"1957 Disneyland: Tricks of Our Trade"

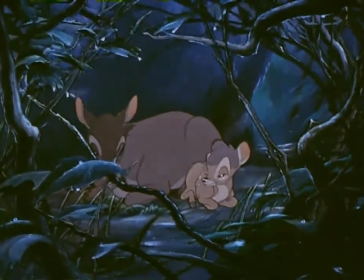Here at the studio, we call it a raindrop sequence.
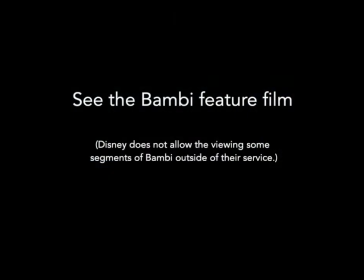Now, this is a different kind of drawing. It also came out of our school of self-improvement here at the studio. It is the blueprint of a piece of equipment designed to make cartoons more realistic and enjoyable.
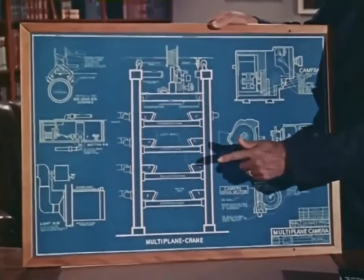This is the plan for a super cartoon camera. We call it the multi-plane camera. It was intended for use in our feature-length cartoons. You see, we decided for features. The camera needed improvement, too.
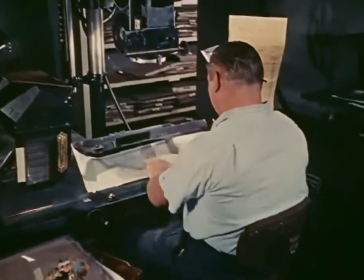Actually, the pre-feature cartoon camera was fairly simple in construction and operation, and generally very satisfactory.
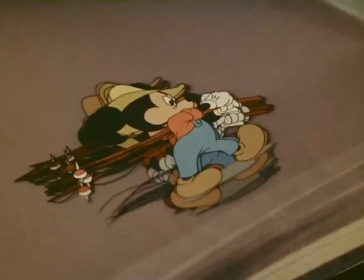Here, a Mickey Mouse short is being put on film. Mickey has been inked and painted on transparent sheets of celluloid.
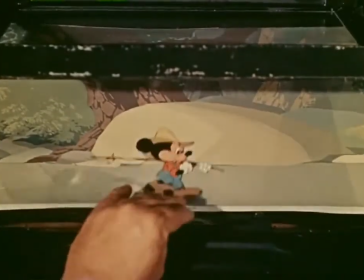This happens to be a panorama effect where the character will walk in one place and the background keeps moving behind him to create the illusion.
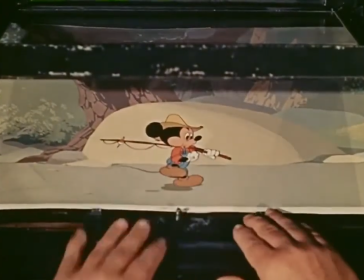Each time a new cell of Mickey is photographed, the background must be moved a fraction of an inch.
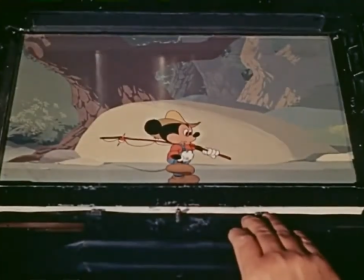Photographing each one of these celluloids of Mickey and background makes a single frame of motion picture film.
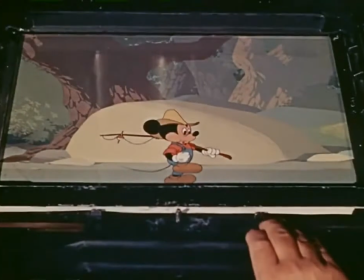And here's how the action looks on the screen.
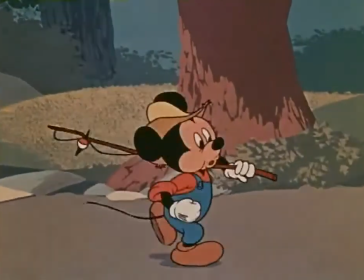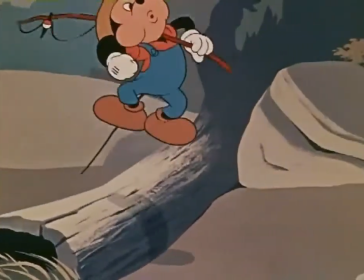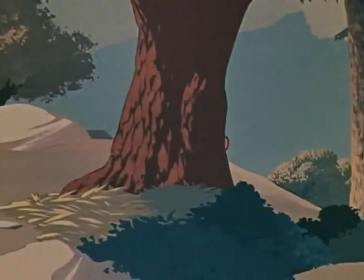Now note that our character is capable of giving us a real feeling of three dimensions.
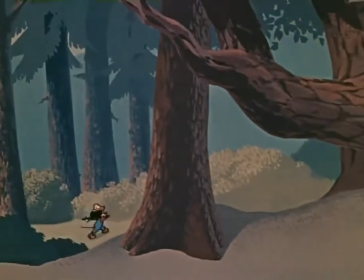He can move farther away and come closer.
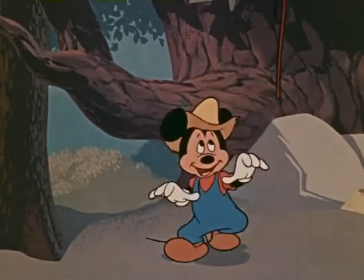He can turn so that we see all sides of him. He seems to have roundness.
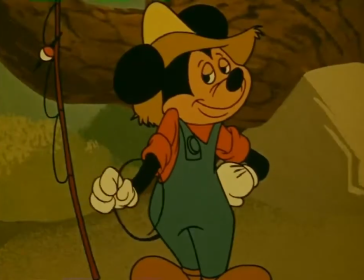There's nothing flat about him. He can almost poke his finger in your eye.
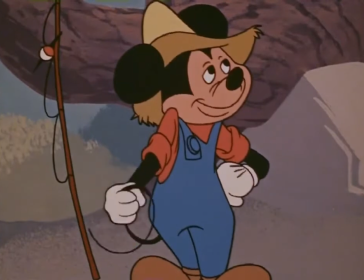But when he leaves, uh, when he leaves,
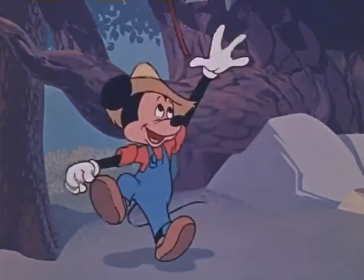when he leaves, whatever dimension he has given the scene leaves with him.
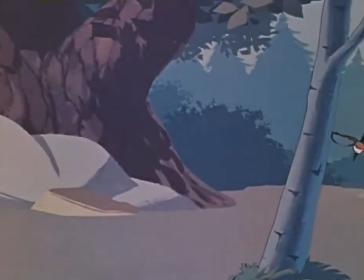Now, the unnatural flatness of the background becomes evident.
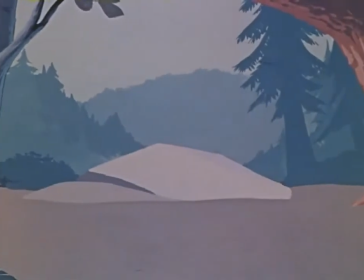But, besides being merely unrealistic, the old-fashioned flat background can also create a false effect.
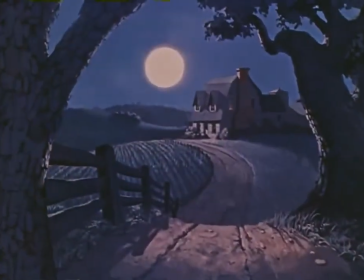For instance when our camera moves in closer on this moonlight scene you'll notice that everything grows larger including the moon.
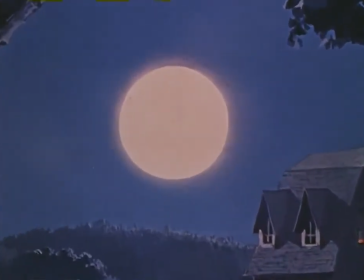Now when you walk along a country road towards the moon it certainly doesn't grow larger like this nor does it shrink in size when you walk away from it.
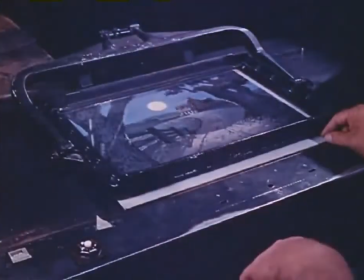The problem was how to take a painting and make it behave like a real piece of scenery under the camera.
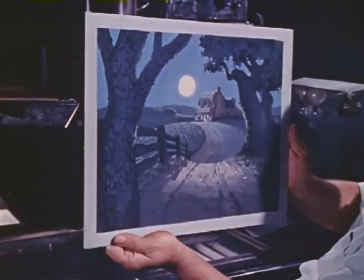The trouble was we were photographing a flat two-dimensional background.
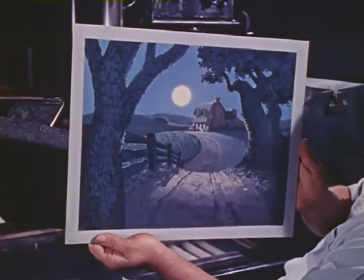So we set about making plans and blueprints for a new cartoon camera that would overcome this.
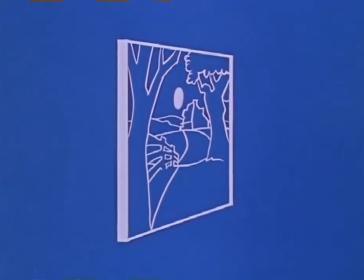The different elements in the scene were separated according to their varying distances from the viewer.
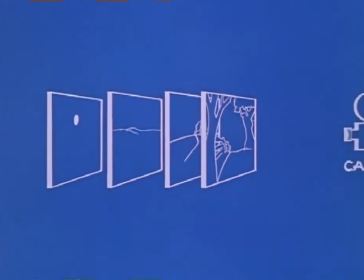This put the moon on a plane farthest away from the camera. With our original picture broken down in this manner,
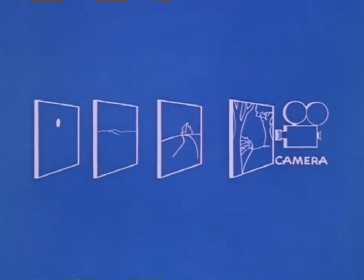it is possible to control the relative speed with which each individual part of it moves to or away from the camera. But the moon remains absolutely still, and so it will always remain the same, neither growing nor shrinking in size.